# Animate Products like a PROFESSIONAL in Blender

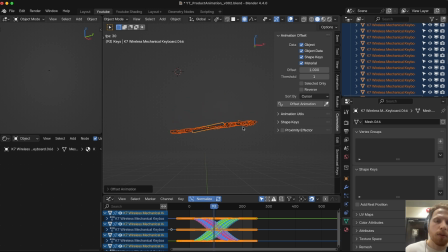(8:17)
This will make it start falling on the left side and continue towards the right. I think that makes a nice wave-like motion when falling down. But now it looks kind of boring still. It's also moving very, very slowly. So what we could do is to make it fall a little bit faster.
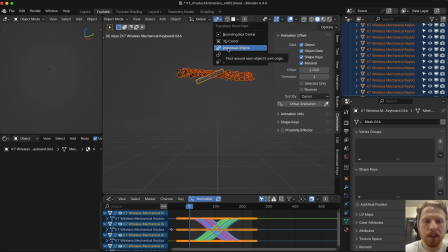(8:30)
So let's disable the proportional editing. Make sure individual origins is on. Or actually, make sure individual origins is on in the graph editor. Select everything, click S, X to scale on X-axis. And now if you look at the graph, it becomes much more steeper. And what this does is that they will fall faster. And I think that creates a nice effect where the offset is much more pronounced.
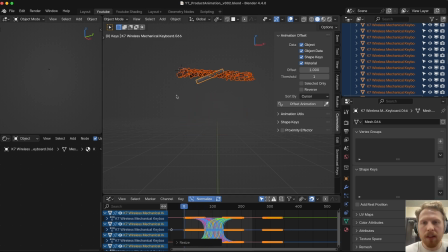(8:49)
I also think we can make the keys start further up. So if you keep everything selected in the search field, search for Z lock. This will filter out only the Z location. If we then select the upper keyframes and move them up and down, we will see that it will also move the keys up and down.
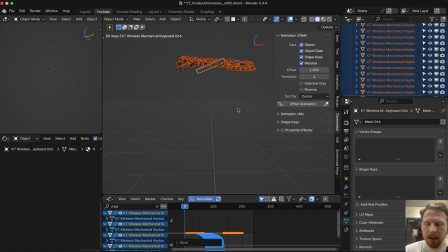(9:03)
So let's move these further up. Now we're getting a really nice animation of the keys falling down. Now let's unhide everything with Alt H and let's see how it looks in the shot.
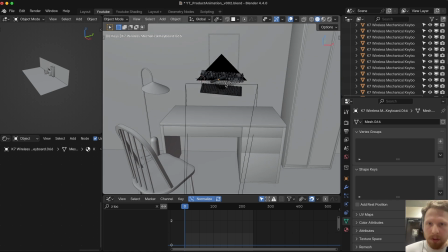(9:14)
I think that looks nice. I think they're falling a little bit too fast. So let's click Ctrl Z to go back to our isolated view and click X here to clear the search.
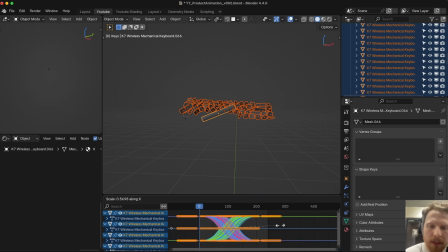(9:23)
Let's select all the keyframes and let's scale on X-axis so they're falling a little bit smoother. And let's play this. Let's see how this looks. Let's scale them up a little bit more. I think I like this kind of motion.
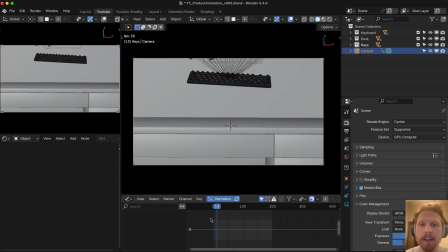(9:34)
I think that looks nice. All right, so now animation is done and our next step is to animate the camera. And I want to use two cameras, one close-up camera and then one total camera that we will end with. So let's start by duplicating the camera to make another one. And let's rename this to close up 0 to 70 f.
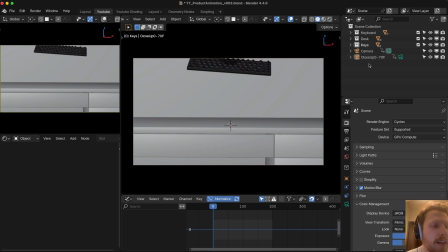(9:52)
And this is kind of a quick and dirty way of managing cameras, and there's better ways of doing this, and there's also add-ons for this. But for this tutorial, I want to keep it simple. So what this name means is basically the goal of the camera and the frame the camera will be active, which is from 0 to frame 70. And for the other camera, the total, we will just call it total 70 to 200.
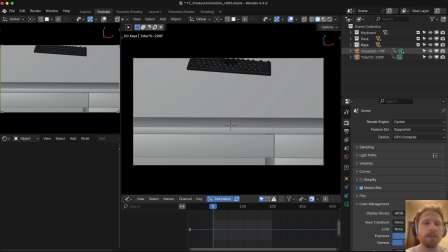(10:12)
So this will be active from frame 70 to 200. So let's start with a close-up one. So click the green button to make it active, and let's go to frame 0 here.
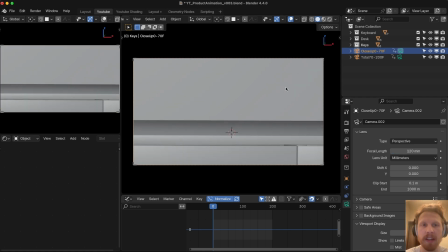(10:20)
And for the focal length, let's make it 120 to zoom in a little bit. And we want to move this camera really close to the keyboard.
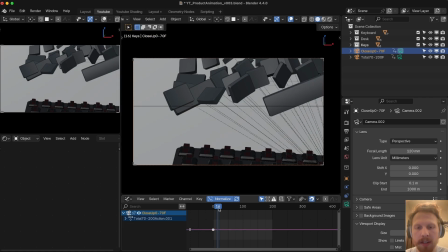(10:27)
So let's put it here and press I to add a keyframe. Let's move to frame 70 and let's move the camera down.
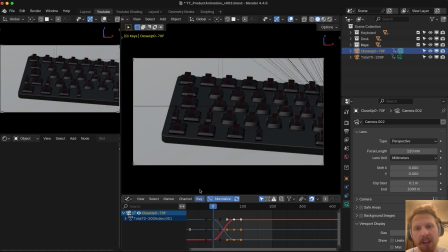(10:33)
I think this looks good. Press I again. And if you play now, you will see it will kind of be following the keyboard.
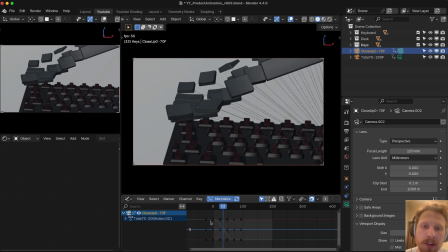(10:38)
But we have a small problem. If you look at the animation, the camera starts slow and it goes fast in the middle and then ends slow.
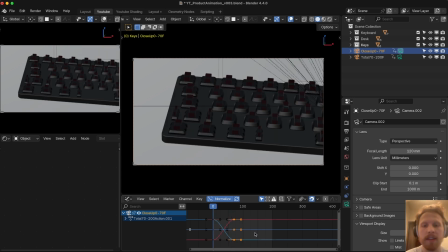(10:44)
When we have multiple cameras, I like to keep the motion constant. And an easy way to do that is to select all the keyframes, click T and choose linear. This just makes sure that the camera is always in motion.
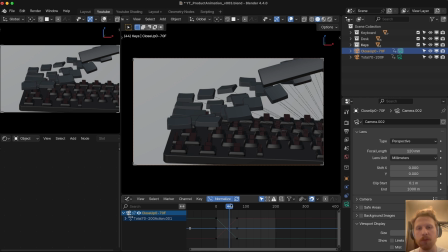(10:54)
And having the camera in motion at all times really helps when you want to cut between two cameras, because then it will feel like the motion is the same even though there's two different cameras.
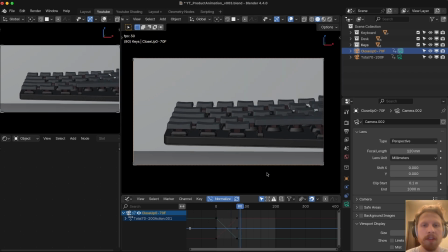(11:03)
So let's keep it like this and click play. I think this looks good. Let's also go into the total camera by clicking the green camera button here.
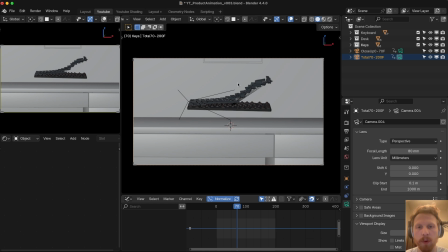(11:10)
And for this one, let's go to frame 70. We want it to start a little bit zoomed in, just a little bit. I think this is good enough. Press I to add a keyframe. Let's go to frame 200 and let's move it outwards.
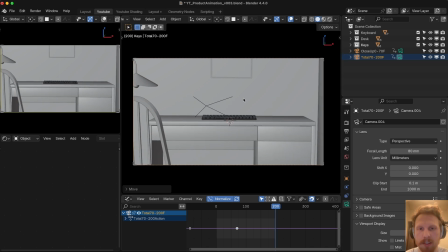(11:20)
By the way, to move it in and out like I'm doing here, I select the camera, press G, and I double click Z. Then I can move it inwards and outwards.
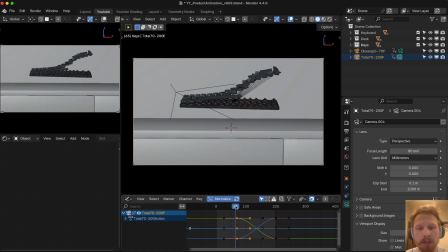(11:27)
And I think this is good enough. So let's add another keyframe here. And for this one, we want it to start fast and end slow because we want it to come to a stop at the end.
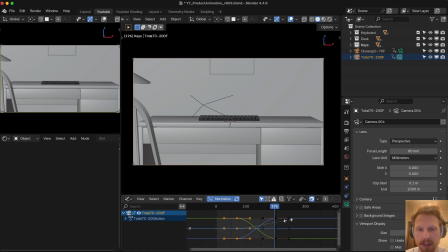(11:35)
So for this, let's just select all the first keyframes here, click S, X to scale it on the X axis and scale it all the way down. So if you play now, you'll see that it will zoom out like this.
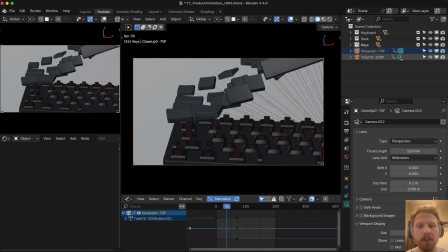(11:44)
And a quick way to preview this is just to select the first camera, click play, and on frame 70, you just click on the next camera to get just a quick feel of how this cut will look.
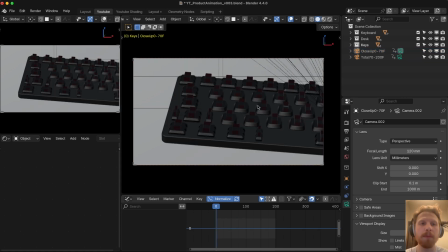(11:53)
So now we have added some animation to the cameras, but we also want to add some rotation.
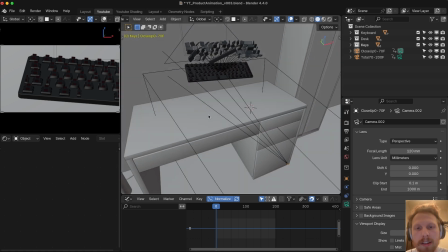(11:58)
And to do that, let's go out of the camera and let's place our 3D cursor around the middle of the desk under the keyboard.
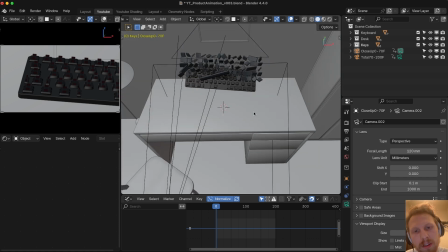(12:04)
You can do that by holding shift and right clicking. So let's place it here. Then click shift A and let's add a empty.
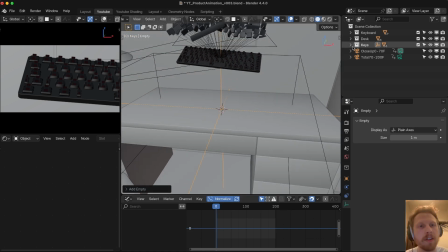(12:10)
Let's do the plane axis one. This will be what we will parent the camera to. So let's drag it into the scene collection and let's select our close up.
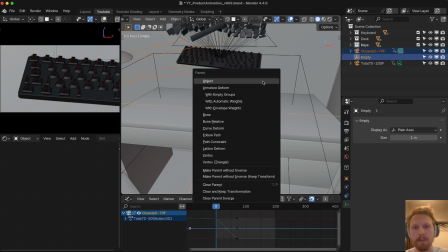(12:16)
Then control select the empty, click control P to parent, and let's parent the object.
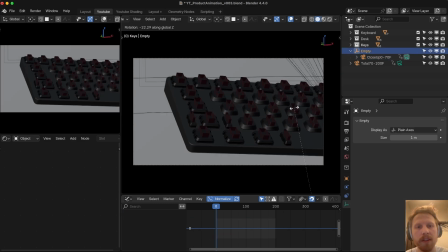(12:21)
Now, if we look into this camera and rotate the empty, you will see it will rotate around the keyboard.